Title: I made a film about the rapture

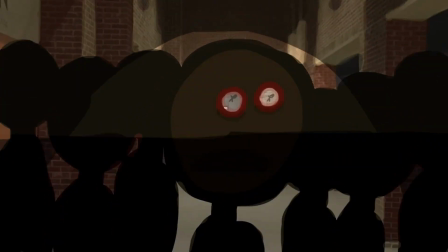49:10 the concept, and then with the red eyes, the red circles sort of showing that these are the eyes of the devil. You'll see little doodles that look like they're being sort of lifted up.
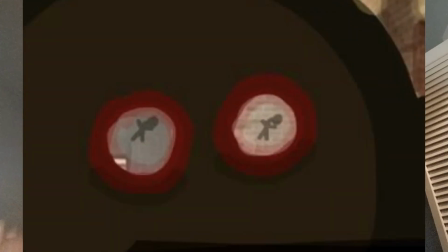49:23 You'll see them get lifted up and then they start to snap, showing that this is what's going to happen to you. This is what's about to happen to you. And then you'll see the demon woman, and she says, maybe maybe then you'll learn your lesson. And so, saying that maybe if we physically taunt you, maybe if you physically get tormented and we play with you a little bit more, you'll learn your lesson and you'll learn that you can't escape and that we're basically going to make you a part of the family. We're going to have you submit to us, to submit to the true God, right? Because that's just what the devil will do. And you will not actually find peace. This is the future for you. So then you'll see Blue's eyes finally open.
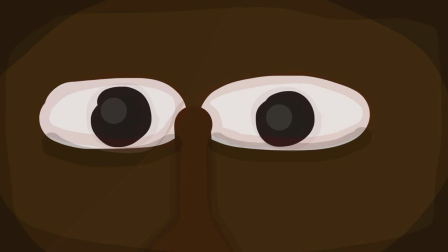50:11 He's no longer there. And then you'll also see like the red around his eyes. Again, this is not showing that you know Blue is demonic. This is just showing what he's seen and sort of, I guess, another representation of what happens when you are fully connected to something beyond you, sort of how it could bleed onto you and how that's, I guess, another way I was trying to show that. And so the next scene, which is my favorite just because of how neat it is, because usually my work is not neat,
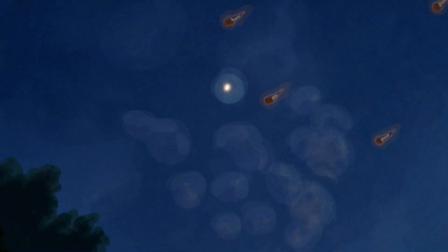50:46 this is something I took at my local park. And so I was just, again, a lot of sky shots, a lot of shots of like different things in nature.
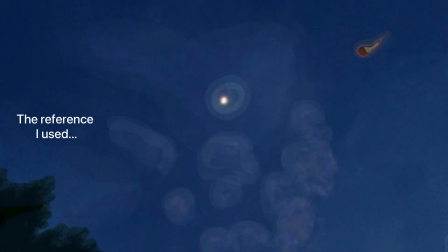50:56 I wanted to show one, two, three, four, five, six, seven.
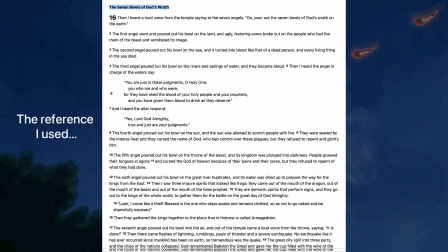51:01 And this is like the seven asteroids basically that come to the earth, seven times, they come down, the flames come down, and people are, the world is being struck with fire, right?
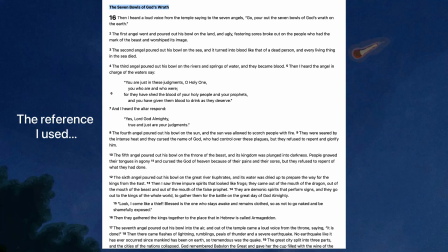51:16 And so you'll see, like, the area, and you'll start to see, like, these things come down.
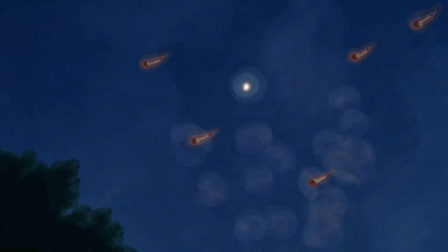51:23 Again, all of these different things that are happening in Revelations are happening back to back to back. As you see the characters get tormented, they're getting tormented because, again, I'm sort of emphasizing that the world is changed.
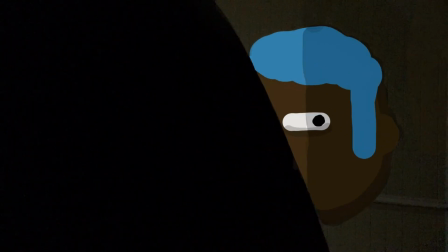51:36 And so during the night, you'll see Blue and he's looking out and outside of his house.
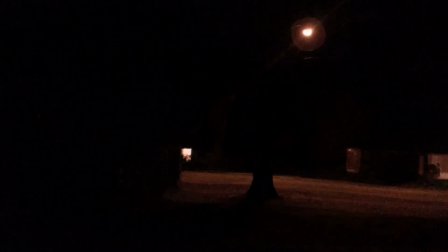51:43 Again, we just saw this, but in a different way in Blue's vision. He's looking out, and then we get to something that's even more confusing. We go back to Blue's mother.
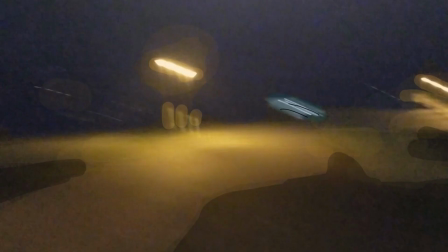51:54 And so before we go to her, before we pan quickly to her, we see what looks like, maybe a different version of her. And it's like stringy hair and it's like lifeless eyes. And then she said, Please stop. please stop. And then we'll see this thing come behind her with teeth. Now, the reason I added the teeth, again,
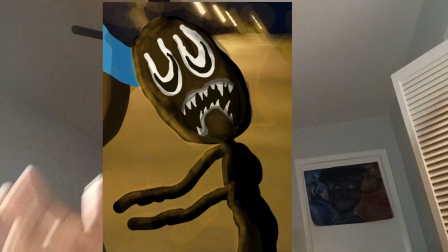52:20 when creating a story, just going section by section and just improvising as you go along, I justified the teeth being there because I wanted to have something that showed
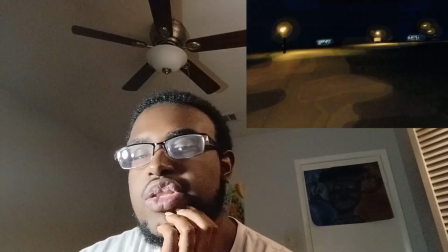52:39 basically a monster manifesting itself. Like all the characters that are just supposed to be regular people are not, they don't have teeth.
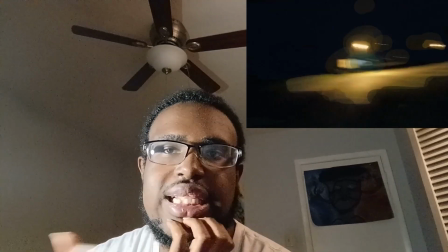52:47 Like they don't need teeth.
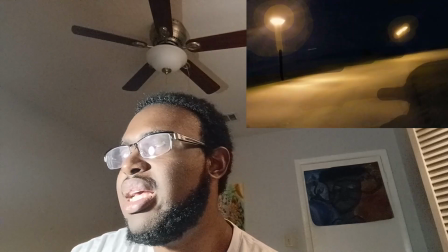52:49 So something that's saying this is unfamiliar, this is demonic, this is not the norm, this is perverted.
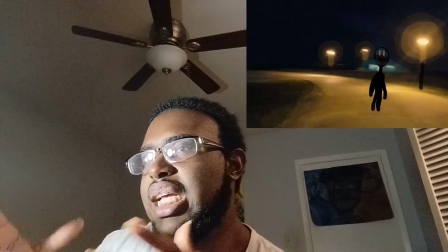52:57 And so the teeth being seen is just something that shows like a manifestation of something or that is not normal. So that whole scene was also me showing um her disconnecting from God.